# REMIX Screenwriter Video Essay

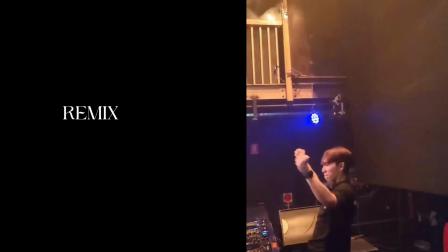[0:00]
Our documentary, entitled Remix, focuses on the journey of DJ Ryu.
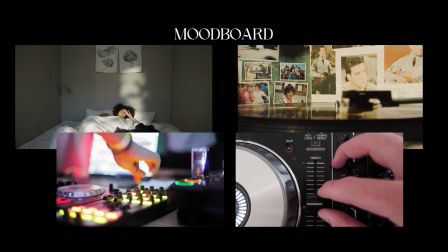[0:04]
In my capacity as a screenwriter, I analyzed three documentaries and multiple other modes to better understand not just storytelling,
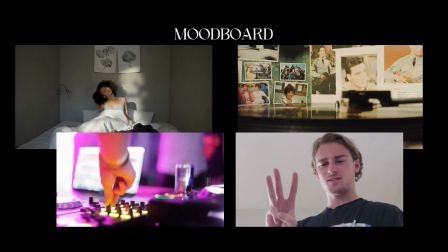[0:13]
but also the technical and creative aspects that influence it.
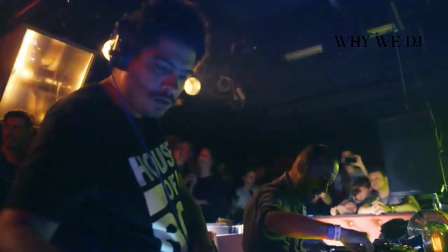[0:18]
The first documentary I analyzed was Why We DJ by DJ Sounds.
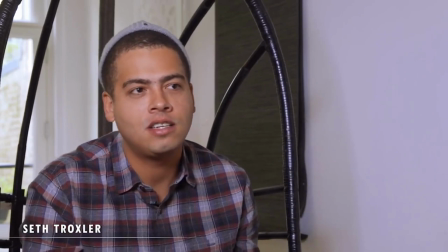[0:23]
The documentary spans the journey of multiple DJ artists and what inspires them,
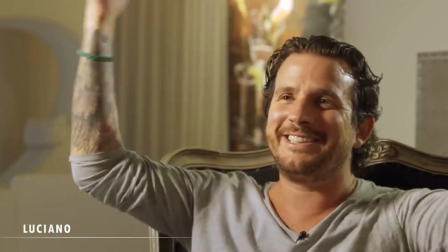[0:30]
motivates them and the challenges to their performance. It reveals that a lot of DJs, though their job is extroverted, are actually introverts.
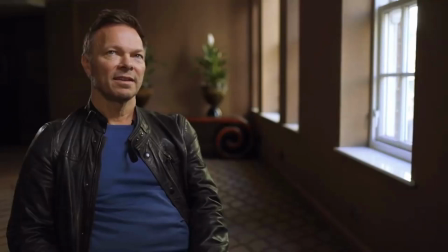[0:39]
To achieve this storytelling, the documentary employs a lot of jump cuts.
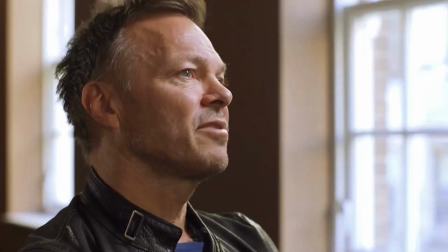[0:45]
A jump cut is an abrupt transition from one scene to another. In the case of this documentary,
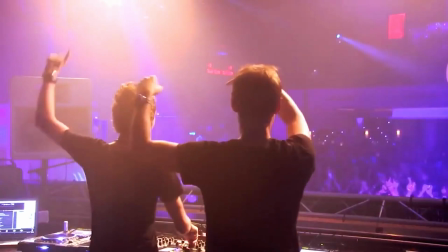[0:52]
the filmmaker jumps from scenes where the DJs are performing in front of massive crowds
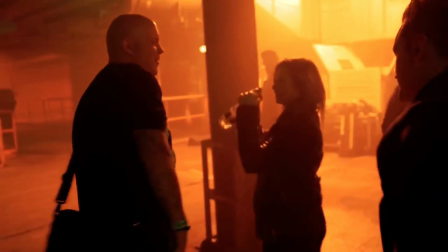[0:57]
to scenes of them interviewing and revealing their personalities and identities.
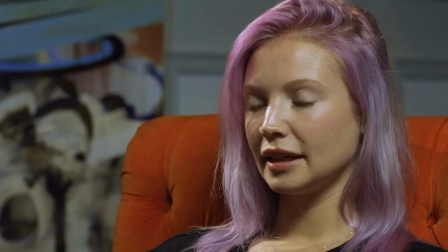[1:02]
This influences script writing when determining the pace and flow of the script.
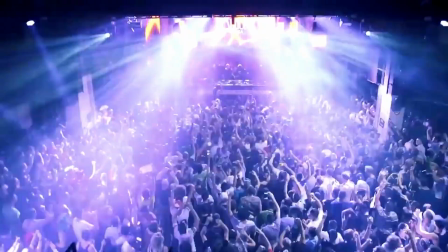[1:07]
To keep the story moving fast and also interesting, jump cuts are very useful.
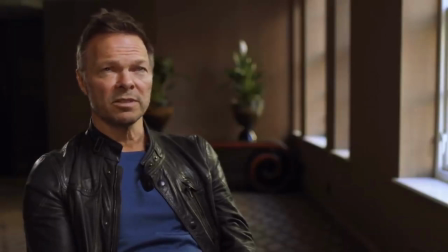[1:13]
What's more is that the filmmaker has also utilised different types of shots and angles.
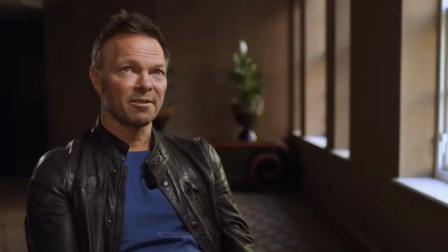[1:19]
For instance, when they are performing their sets, usually a wide shot is used. But when the performers are interviewing,
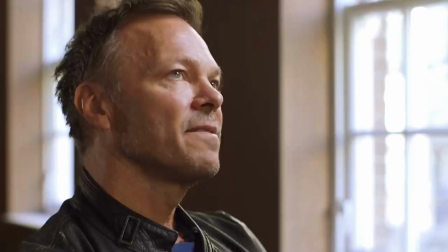[1:27]
it's mostly medium shots that extend from their shoulder to their head to give us a more intimate portrayal of who they are.
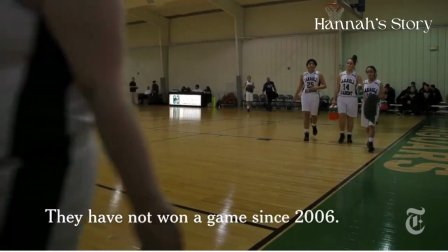[1:36]
The second documentary that I looked at was Hannah's Story by the New York Times.
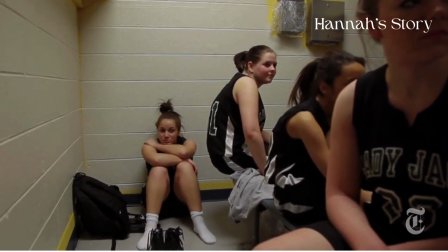[1:40]
Though Hannah's story is not particularly related to our story of the DJ,
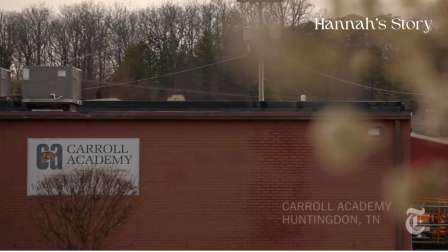[1:46]
it does hold special importance on how we film and shape the narrative.
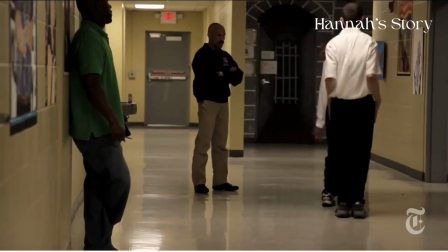[1:51]
Hannah's story, like ours, is about one individual only, which makes the background, the elements and the space around the subject very important.
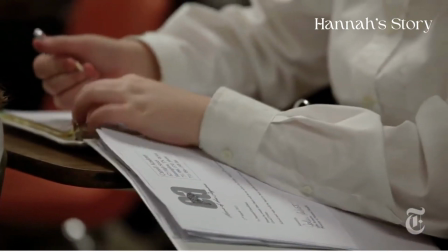[2:00]
Therefore, the filmmaker uses techniques like cutaways and close-ups to tell us about Hannah without overtly doing so.
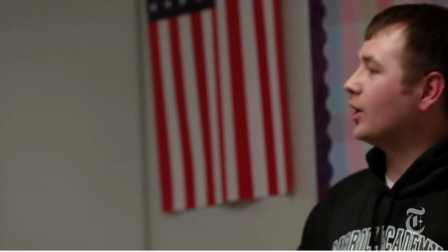[2:07]
For instance, there is a scene in which Hannah is in the classroom and she is studying and the camera cuts away to a poster of families.
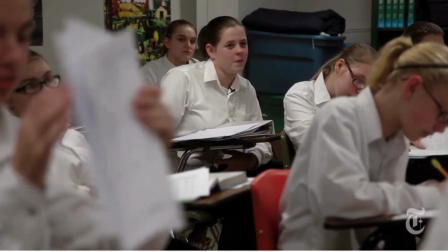[2:17]
This indicates that Hannah has some revelation about the families that will be later explored in the documentary.
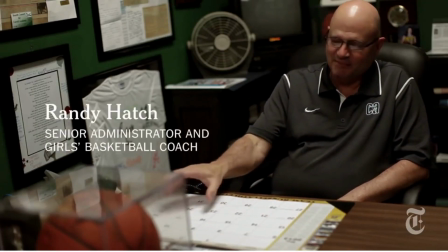[2:23]
The documentary also has interviews with coaches and other experts that are involved in Hannah's life.
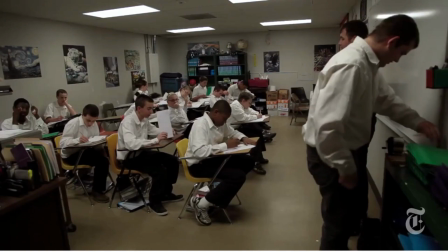[2:31]
Although we won't be using interviews with experts,
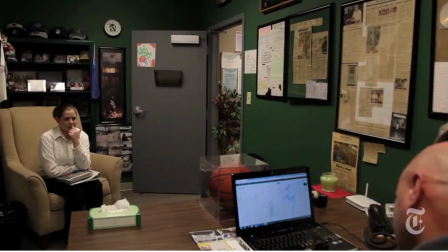[2:34]
it's helpful in mapping out the story and the structure that our documentary will follow.
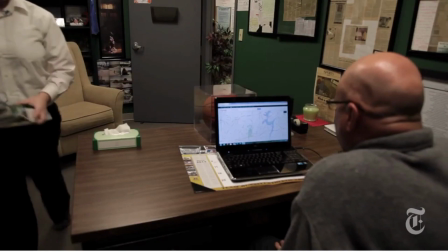[2:40]
The documentary also serves as an important reference point for understanding how to add cutaways to a story.
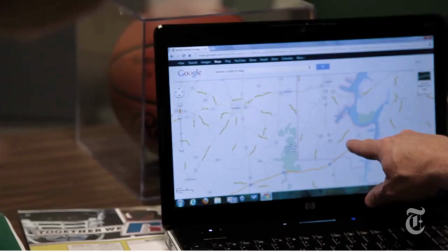[2:47]
For instance, cutaways need to add to the story and not take away or distract from its purpose.
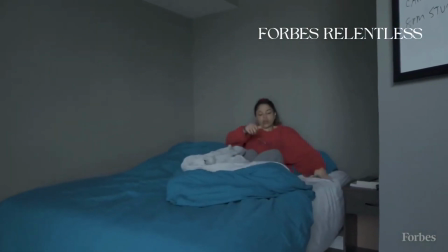[2:54]
The final documentary I considered is one by Forbes and it's a part of a docu-series.
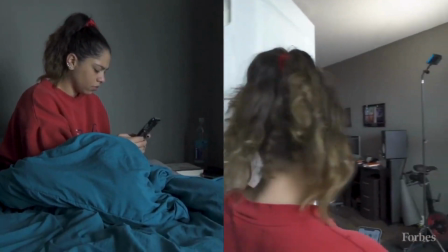[3:02]
Although this film is not very high on storytelling,
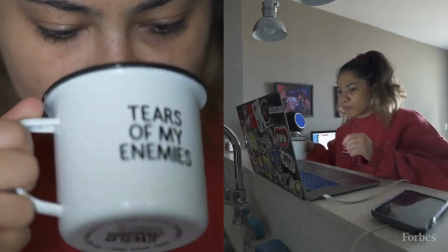[3:05]
it does have aspects that help us understand how to film the day scene that is the first part of DJ Ju's documentary.
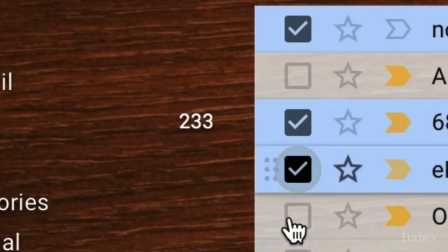[3:13]
The documentary uses a lot of wide shots when she is getting out of bed, they do close-ups when she is making her coffee or checking her emails.
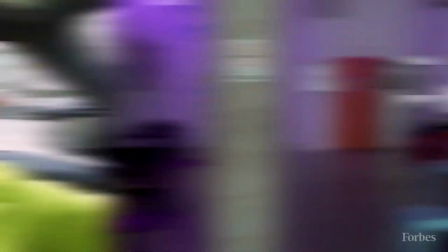[3:22]
These particular close-ups are important because Forbes' relentless docuseries emphasizes rises on business founders and their lives.
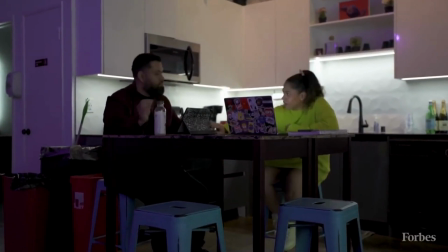[3:30]
In this case, people are very interested in knowing what the daily routines of a business founder looks like.
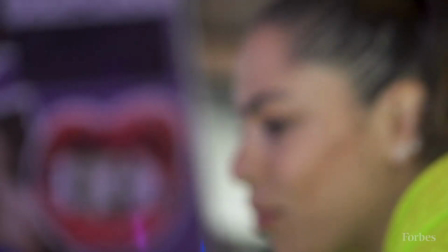[3:36]
In a similar vein, when we are filming DJ Ryu's journey, we will be focusing on aspects of his daily routine that make him who he is.
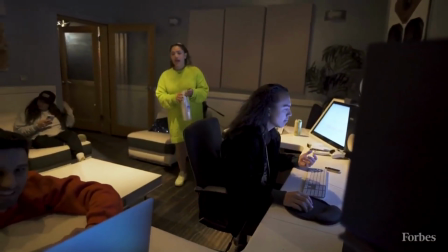[3:45]
Moving on to the music, Forbes Relentless typically uses very fast-paced music to indicate the business people on the go.